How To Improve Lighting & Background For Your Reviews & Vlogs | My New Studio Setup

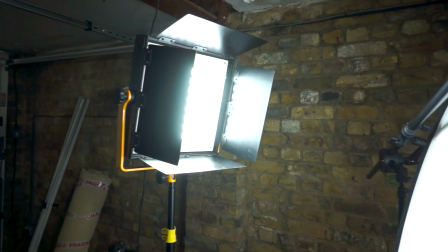(4:08)
And the light that I'm using for this is my new Cam3 Beamlight 72 flood.
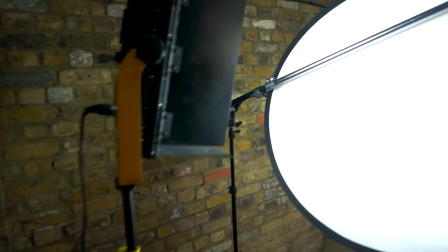(4:16)
This light is quite a bit more powerful than my older 600 LEDs that I used to have.
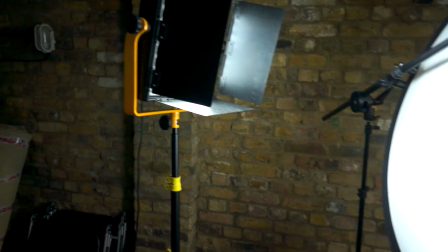(4:21)
I think it's equivalent to about
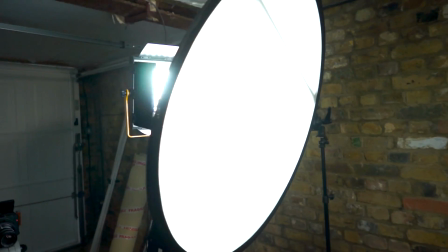(4:24)
1.5K, so even after being diffused, it's still giving me quite a lot of light.
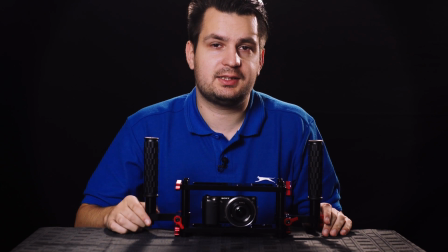(4:30)
So let me quickly again explain the lighting setup that I have here.
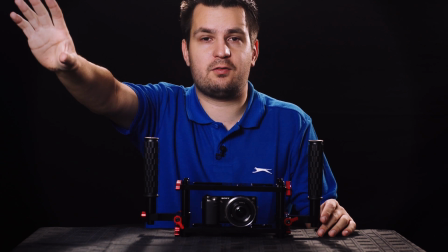(4:35)
The key light being just to the right of me, which is left of camera.
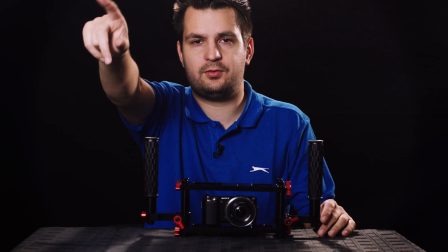(4:42)
It's diffused, blasting through a diffuser, so we get quite a nice soft light on my face,
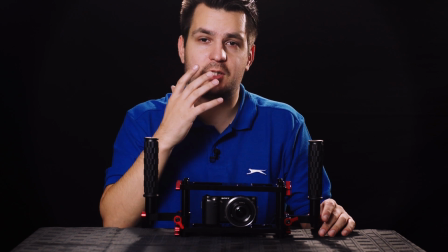(4:50)
but at the same time, because it's not too much to this side,
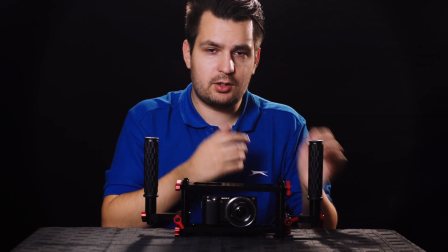(4:55)
it wraps around the face quite well and only creates soft shadows here and under my chin.
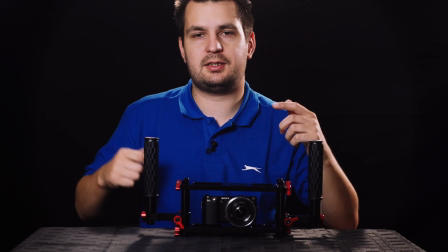(5:01)
And then I have light behind me creating separation on the shoulders and
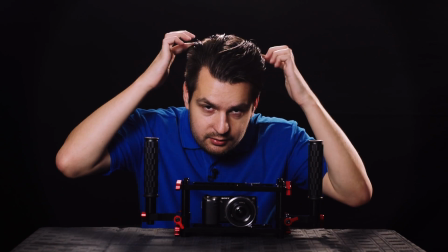(5:09)
around my head and even my hair, which you can't see in this particular framing.
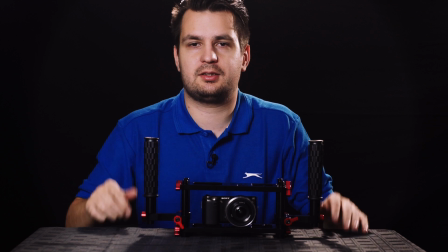(5:15)
But this is really good way of separating the subject from the background, as you may know already.
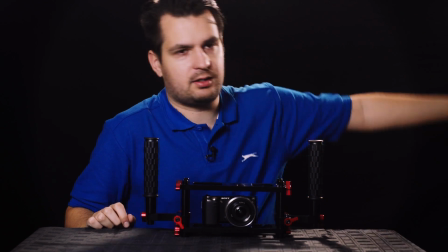(5:23)
And again,
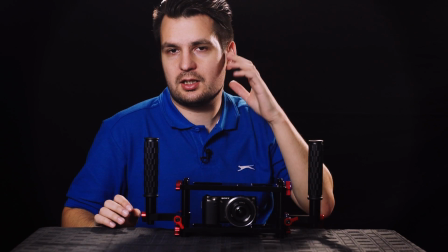(5:24)
this third light adds some more highlights on this side of the face and on my nose as well,
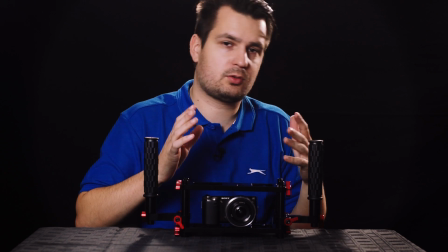(5:32)
depending what is my position.
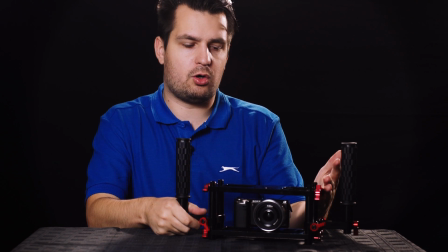(5:35)
And again, giving more separation and definition to whatever I have on the table. So I hope this video was useful to you guys and maybe gave you some ideas about your own setups. Make sure to also check out the blog post on my website to see all the links to the items I've used for my setup. Maybe they will help you get your setup to the next level at a very low budget. Thanks for watching this video, and I'll see you in one of my next ones.